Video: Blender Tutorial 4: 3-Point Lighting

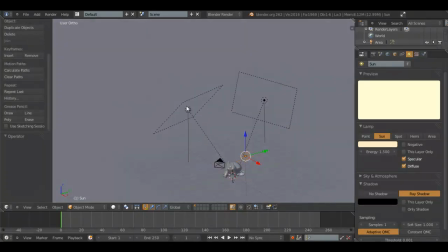4:07 I like, what's that number called? I like common numbers.
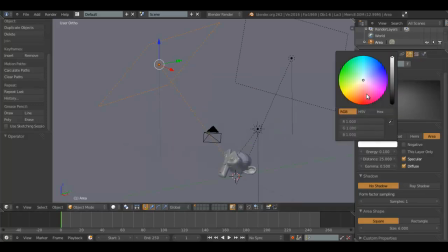4:12 So now we'll change this to about like a light blue maybe. This, I don't know, how about just a, maybe another yellow.
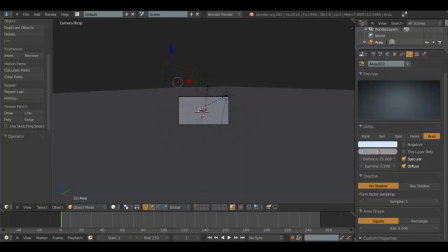4:22 And we'll turn the energy of this one up to about 0.4. And we'll see how that looks.
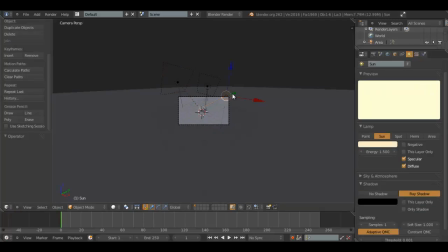4:30 Okay, yeah, now that's pretty bright. We'll turn this down to 1.2. Test it again. Nah. I think it's still this one.
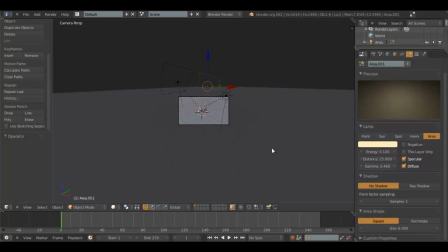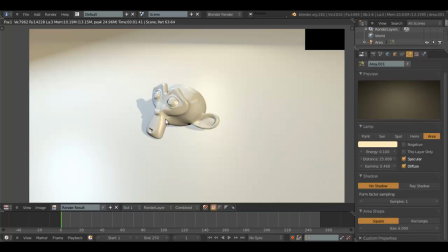4:50 There we go. Now, we've got our three lights. The sunlight, which is over here, which casts a light onto about this part of the monkey, yellow, this blue light, which makes a little bit of contrast around here, and the fill light in the back,
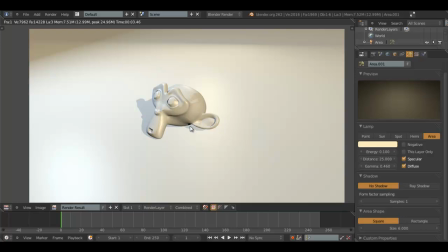5:05 which takes out those ugly shadows in the back. And this shadow right here, as you can see,
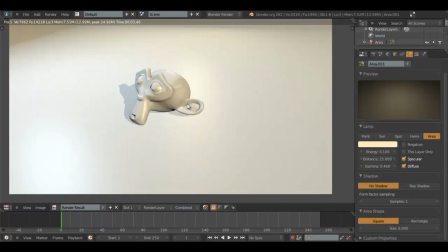5:12 is probably unreachable, but I think we might be able to take care of that with one of our other things.
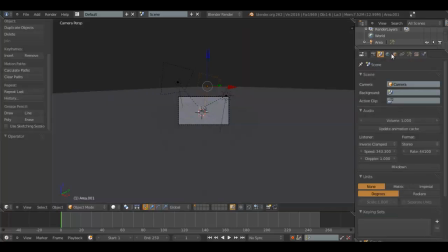5:18 So we're going to try using some of the world settings I taught in the previous tutorial. 0.5, multiply, actually no, I keep on messing it up. That's 0.2, that is 0.5, sky color,
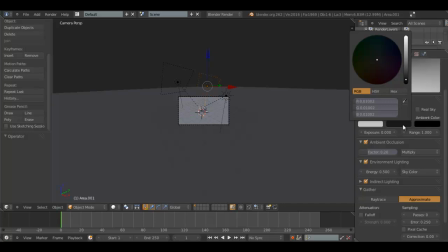5:33 direct lighting approximate, blend sky, white, zenith color, blue.
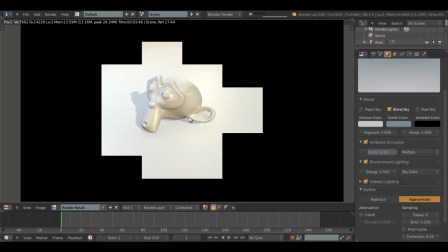5:44 Okay, so now that shadow's gone, and that's a pretty nice image.
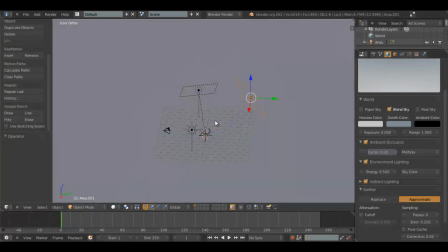5:51 Yeah, that's my tutorial on 3-point lighting. So just remember, this is the fill light.
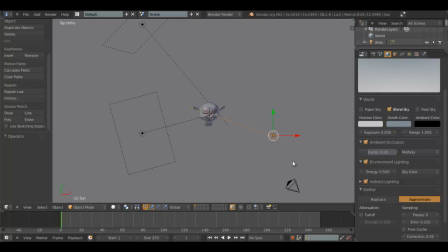5:57 Or not really fill. No, I'm smart. This is like your spotlight. It's the main light. This is the only one that casts shadows. This one is your contrast light, or your side light, that gives light on the opposite side that this does. So this will cover mainly this section. This will cover around here.
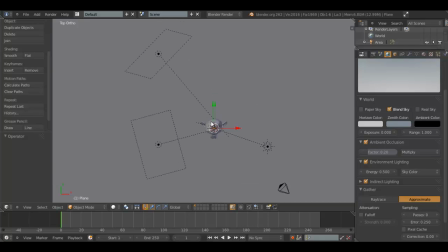6:17 And this light's your backlight, which illuminates any unwanted shadows. And thanks for watching, and be sure to subscribe so you know when the next tutorials are coming up.
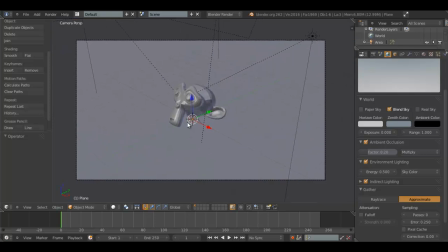6:27 This has been Insane in the Rain. Like, comment, favorite. Thanks for watching, and bye.